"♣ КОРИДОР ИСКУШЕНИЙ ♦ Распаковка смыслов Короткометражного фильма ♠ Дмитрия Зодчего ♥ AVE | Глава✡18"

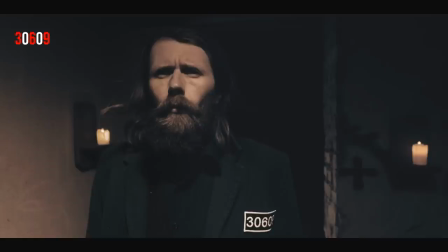[15:45]
А это те же 369. То есть у него уже есть ключ к тайнам мироздания. Он символизирует гармонию. Путник готов принять свое новое назначение.
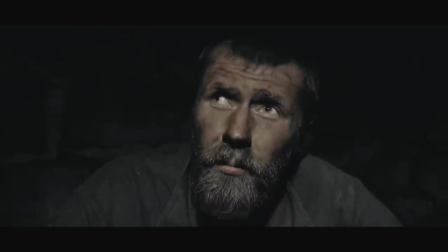[16:02] Вы, ребята, бойкие, как я погляжу. Как знать, может, и пропетляете. Партизанщина. Романтика. Если пропетлять, лучше этого места не найти.
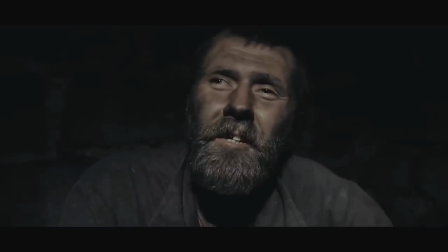[16:24] Тут паспорта не требуется. Сиди себе, да сиди.
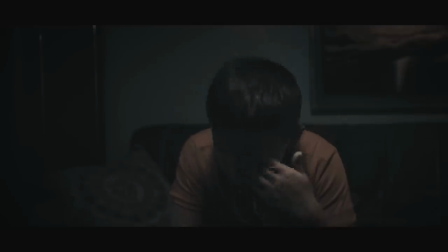[16:29]
Дальше дело было так. Я устал монтировать этот ролик и решил отдохнуть. Прилег такой на диван и уснул.
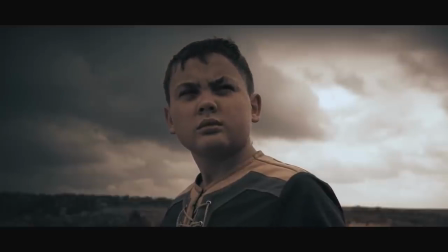[16:41]
А приснился мне наш герой в белых одеждах и с абрикосовыми четками в руках.
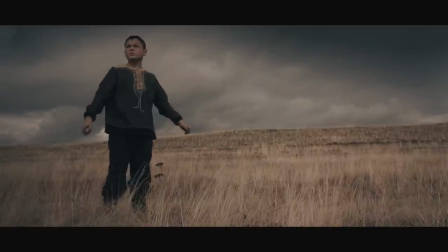[16:49]
Его серьезный вид внушал доверие.
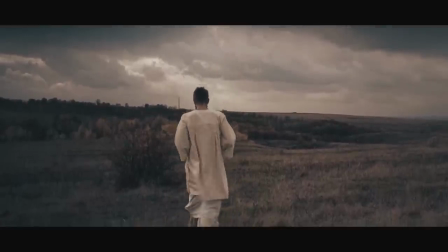[16:53]
И я у него спрашиваю: «Скажи мне, брат, а зачем ты номер сменил?»
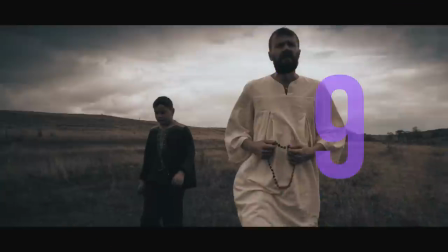[17:00]
А он мне в ответ: «Тройка, шестерка, девятка. Почитай для начала, что об этих числах говорил Никола Тесла.
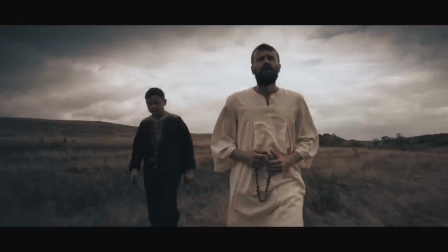[17:09]
Вообще считаются особыми, сакральными числами».
«Двойка, четверка, наземная.
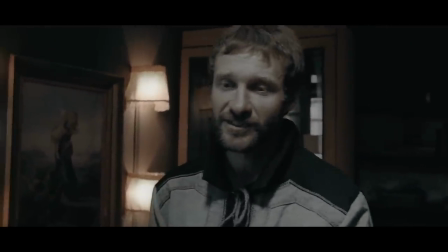[17:15] А мир-то у нас трехмерный».
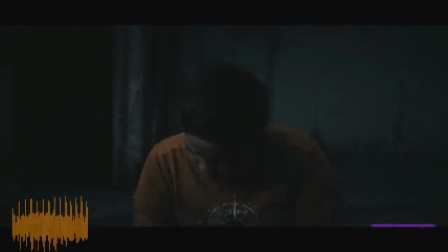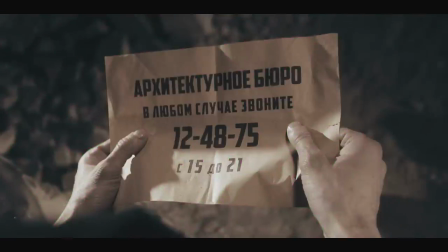[17:26]
И пока наш герой отгадывал шараду 80-го уровня, а шестеренки в его голове крутились настолько интенсивно, что он не понял, сколько времени прошло,
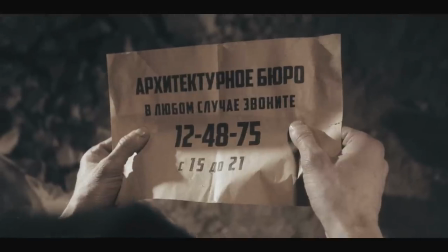[17:40]
как вдруг из темноты коридора появляется огонек.
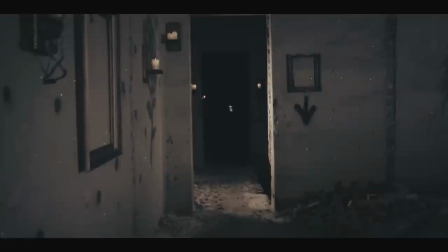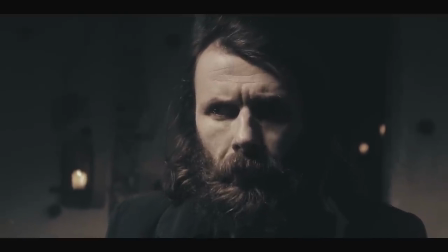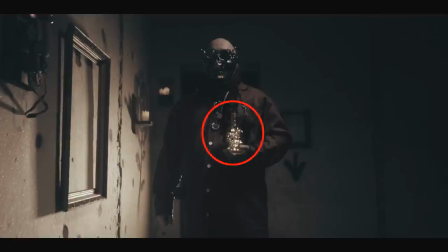[18:00]
А появляется он самый, несущий свет.
Несущий свет соорудил ее первой. Остальные уже от нее строились.
Он же Деница, он же Люцифер, он же Сатана,
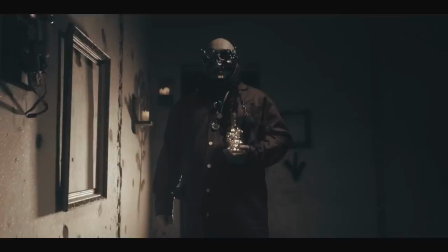[18:17]
он же Дьявол, он же Змей-Искуситель.
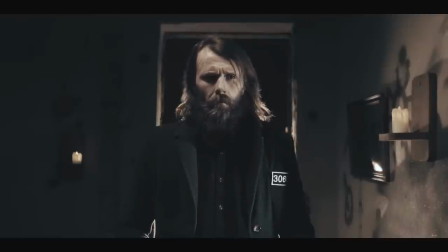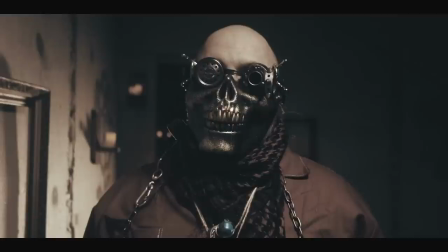[18:32]
По сказаниям, он был низвержен, заперт и закован в бездну на 1000 лет и запечатан печатью. И именно поэтому у светоносца на плечах цепи. В Талмуде есть прообраз сатаны, князь демонов Асмодей,
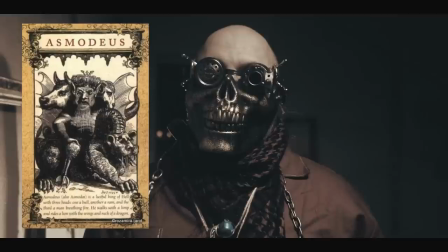[18:51]
который приходит за своей жертвой в маске какого-то животного.
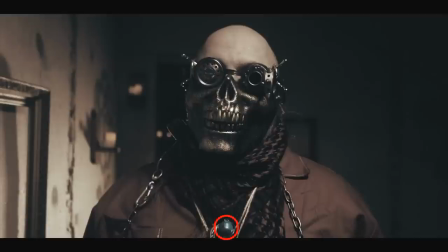[18:56]
На шее у сатаны амулет с уменьшенной моделью земного шара, как символ власти над трехмерным.
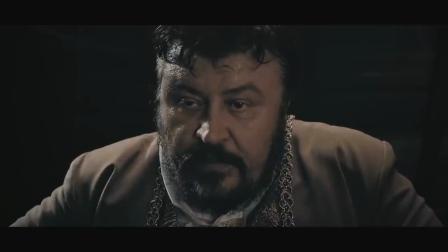[19:04] «Силами зла и силами добра управляет Деница, князь мира сего. Тот, кто ответственен за исполнение замысла и исправную работу ловушек».
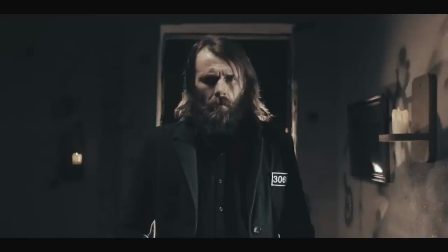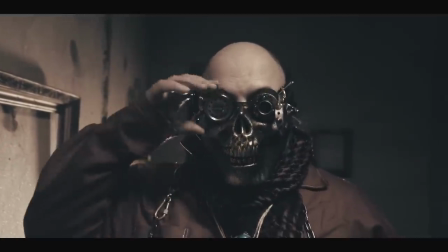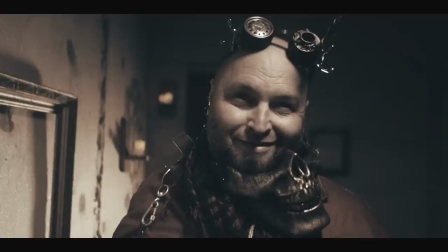[19:29]
Он снимает свою страшную маску и приветливо улыбается, как друг детства. И это показан один из аспектов его дуальной сущности.
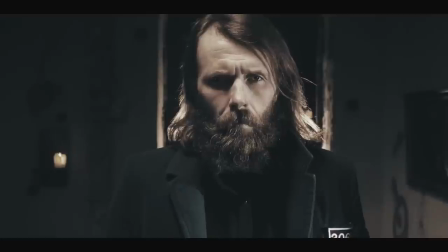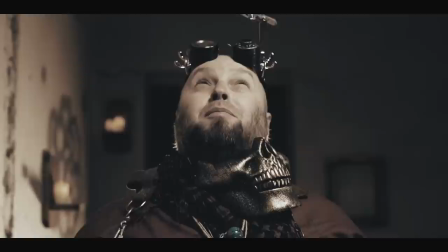[19:47] «Раз, два, три, четыре, пять! Вышел зайчик погулять! Вдруг охотник выбегает!